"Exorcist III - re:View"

Then there's a switch out with the security guards at some point, but you're the camera- It lets you just sit there and you're like looking around, like what is supposed to be happening. It lets stew. To the point where I think you kind of give up.
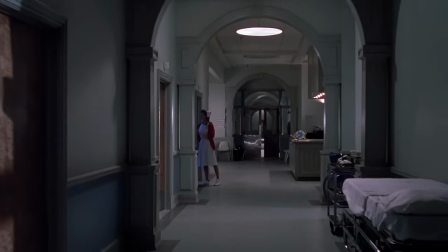Yeah. Yeah. You're like, if something was going to happen, it would have happened by now, right? And then the cameraman with the hair trigger on the snap zoom.
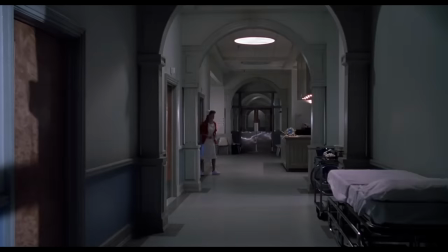Yeah, yeah. And cut. Again, we don't see anything. And it's perfectly effective. Yeah. As is the death of Father Dyer.
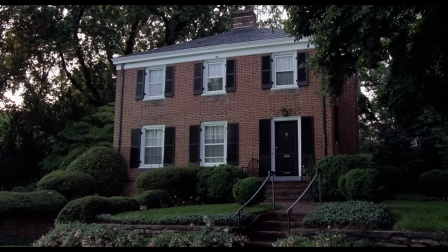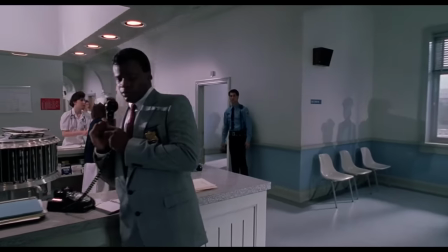That great POV of everyone in the hospital, all the cops,
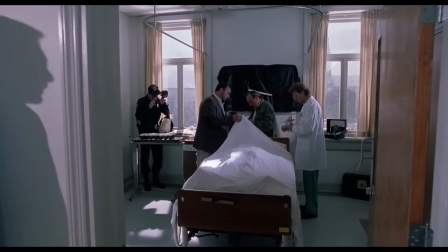all staring at the camera as George D. Scott approaches, not quite knowing how he's going to respond to this. Father Dyer had his head removed and all of the blood removed from his body.
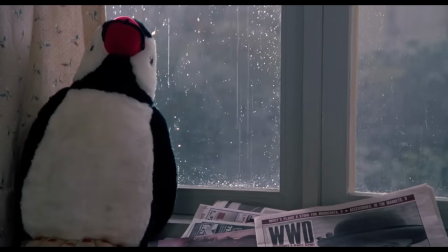And put in little jars. And put in little jars perfectly without a single drop spilled.
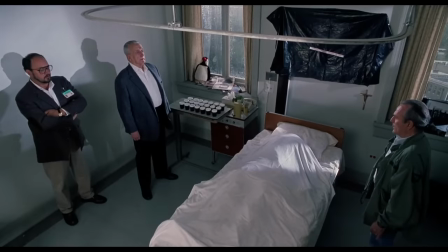Yeah.
Father Dyer's entire blood supply.
Almost supernatural in nature. And the police are just standing there. Just fucking dumbfounded. Right.
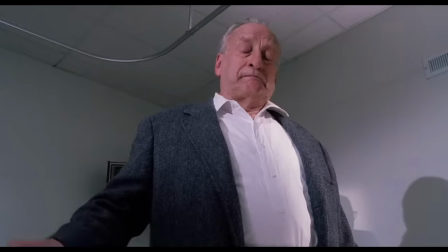And then again, we get a shot of George C. Scott pulling up the sheet to look at him. And we don't see the body. This movie could have been rated G. Because we don't see anything. and it works so well but yeah that that whole sequence is so again with like the pacing of the editing or everything's just and then it's a wonderful life is written on the wall in blood and there's two L's and that was a staple of the Gemini killer all the all these things that don't add up and and when uh we'll just call him the Gemini killer sure I want to say Pazuzu just because I want to say that word you can't say Pazuzu it might be Pazuzu uh when he describes the killing.
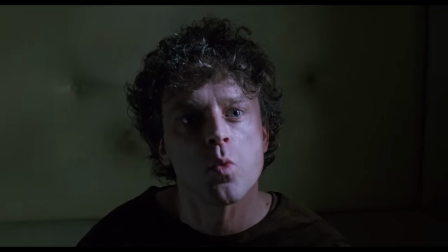Off comes the head without spilling one single drop of blood.
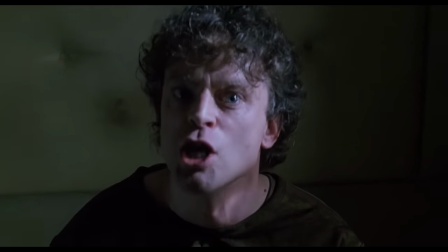Now, I call that showmanship, lieutenant.
And then they kind of determine that they don't have the same, the murder scenes don't have the same fingerprints. There's different fingerprints on everything. Yeah. And so, but they all show the signs of the Gemini killer. Which was not known to the public. which is another great George C. Scott acting scene where he explains that all.
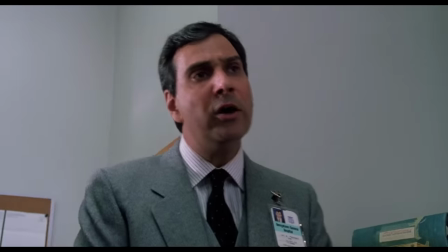Go ahead, Lieutenant. Temple, why are you encouraging us to... You shut your mouth!
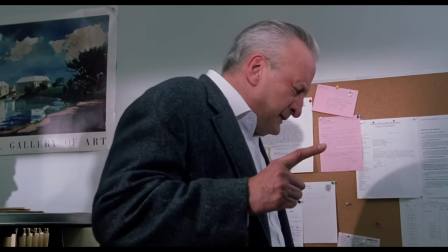With this finger severed, the correct one, and the sign of the Gemini, here. Here.
And unfortunately, he gets a threat addressed to him from the Gemini killer.
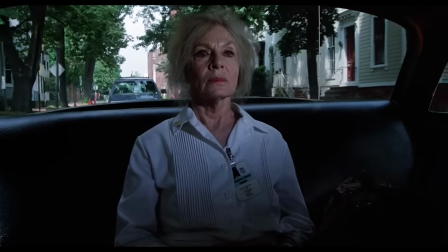He says, go to the press, which leads to the other greatest scene in the film.
Back up, you son of a...
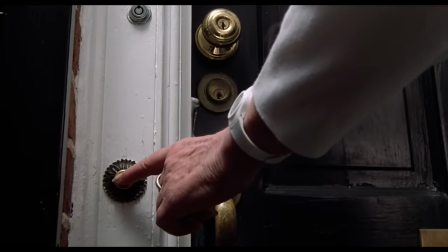That was the climax of the original cut of the movie, before they tacked on the exorcism.
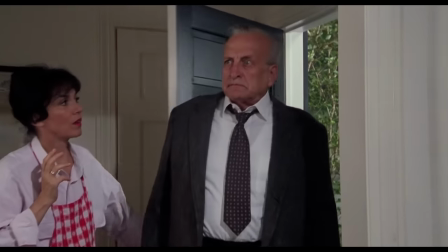That was the big exciting ending as George D. Scott raced into his house because he thinks his family's in danger. Some shots in that scene don't quite work for me. They come across comical when the shears almost go into his daughter's neck.
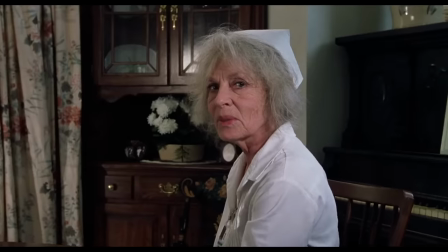Oh god, that's so creepy.
I wanted you to see this.
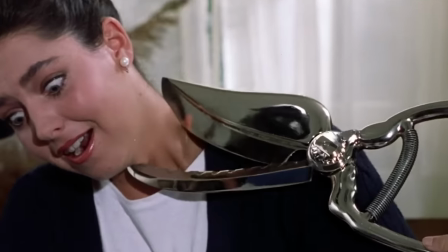But she's making the goofiest face. You know, I never noticed her face. Her daughter's like, argh. Yeah, because the grandma's pulling her head. Yeah, she's trying to pull her out of the way of it. And another thing that was creepy, too. Again, we didn't even hear anything. George C. Scott's wife is on the phone talking to him.
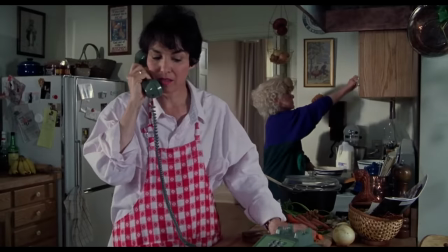Uh-huh.
That demon was talking on the phone. Yeah. In his voice. As we've seen, the demon can do multiple voices. A regular Rich Little, that demon. Yeah. Yeah. That's a reference none of our audience will get. He has shows in Vegas, you know. Yeah. He's got a residency. A residency. Literally, he lives under the stage.